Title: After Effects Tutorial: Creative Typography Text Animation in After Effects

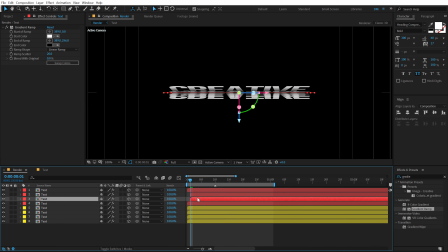(8:16)
So I can just simply move this one frame forward, two frames, and this one to three frames. So basically, same with this one. I'm going to move this at four, this one to three, and this one to two.
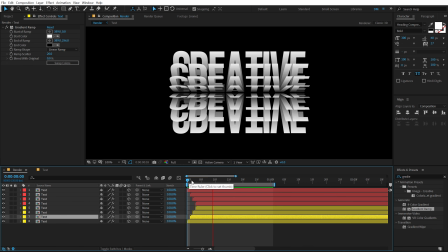(8:30)
And now if I preview this, we get a little bit of offset and it looks super cool, as you can see.
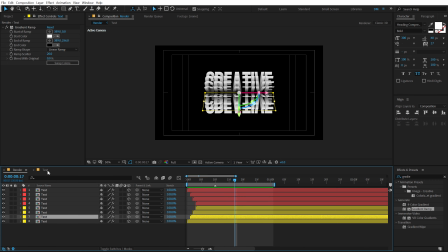(8:39)
Very easy to create. And the best part is that you can anytime jump into the composition of the text.
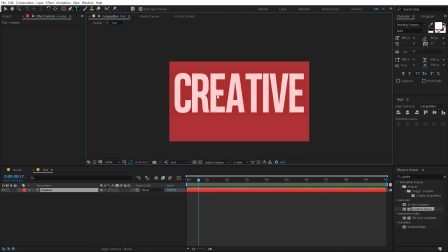(8:45)
You can change this to something like, I don't know, let's type in something like motions or something.
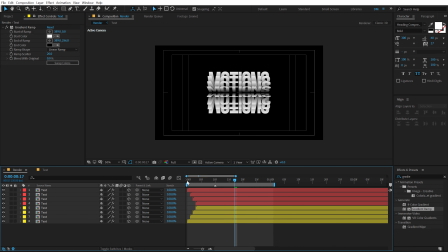(8:50)
And if I go back, boom, it will get updated. Pretty sweet.
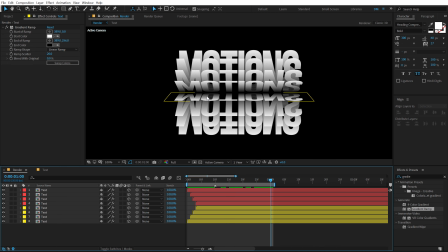(8:58)
Now, one final thing that you can do to achieve even more depth into the scene is that you can create a new camera.
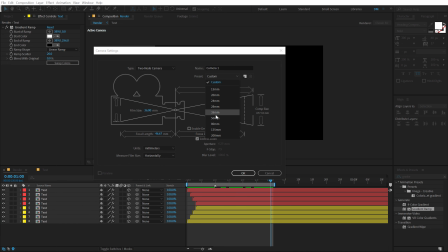(9:05)
It can be a 35 millimeter camera. Hit OK.
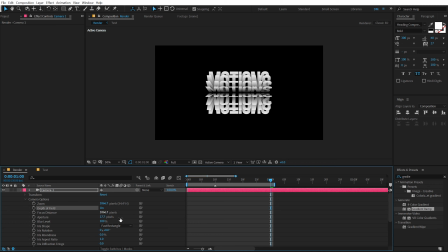(9:09)
And then actually go into the camera properties, turn on the depth of field, and let's increase the aperture and blur level, and then change the focus distance so that it focuses on the text here.
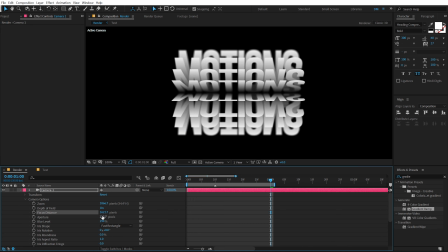(9:21)
And then you can see we get a very, very cool look. So I can just adjust the focus point and play around with the blur level to get a really nice depth.
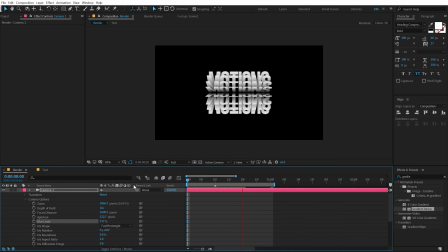(9:30)
And if I preview it now, you can see we have a very nice look.
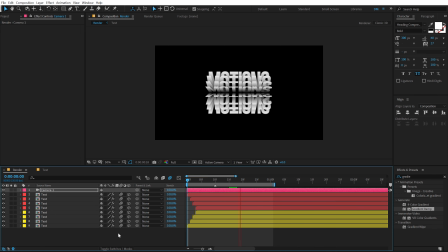(9:35)
I can even turn on the motion blur for all the layers, which is going to make them look even more organic, I think. And boom, there we have a very cool typography animation inside of After Effects. And that too, you can see using some very simple steps and without using any plugins.
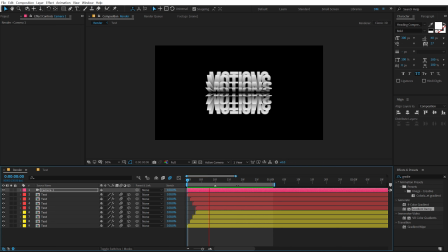(9:51)
So that is a wrap for today, guys. I hope you enjoyed this tutorial. If you did, make sure you hit that subscribe button and like this video, which motivates me to create more such videos for you guys. Also, do let me know in the comment section below if you found this tutorial helpful. And I will see you guys in the next video.
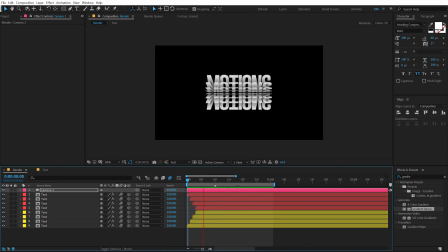(10:08)
Till then, take care and always stay raw, stay creative. Peace out.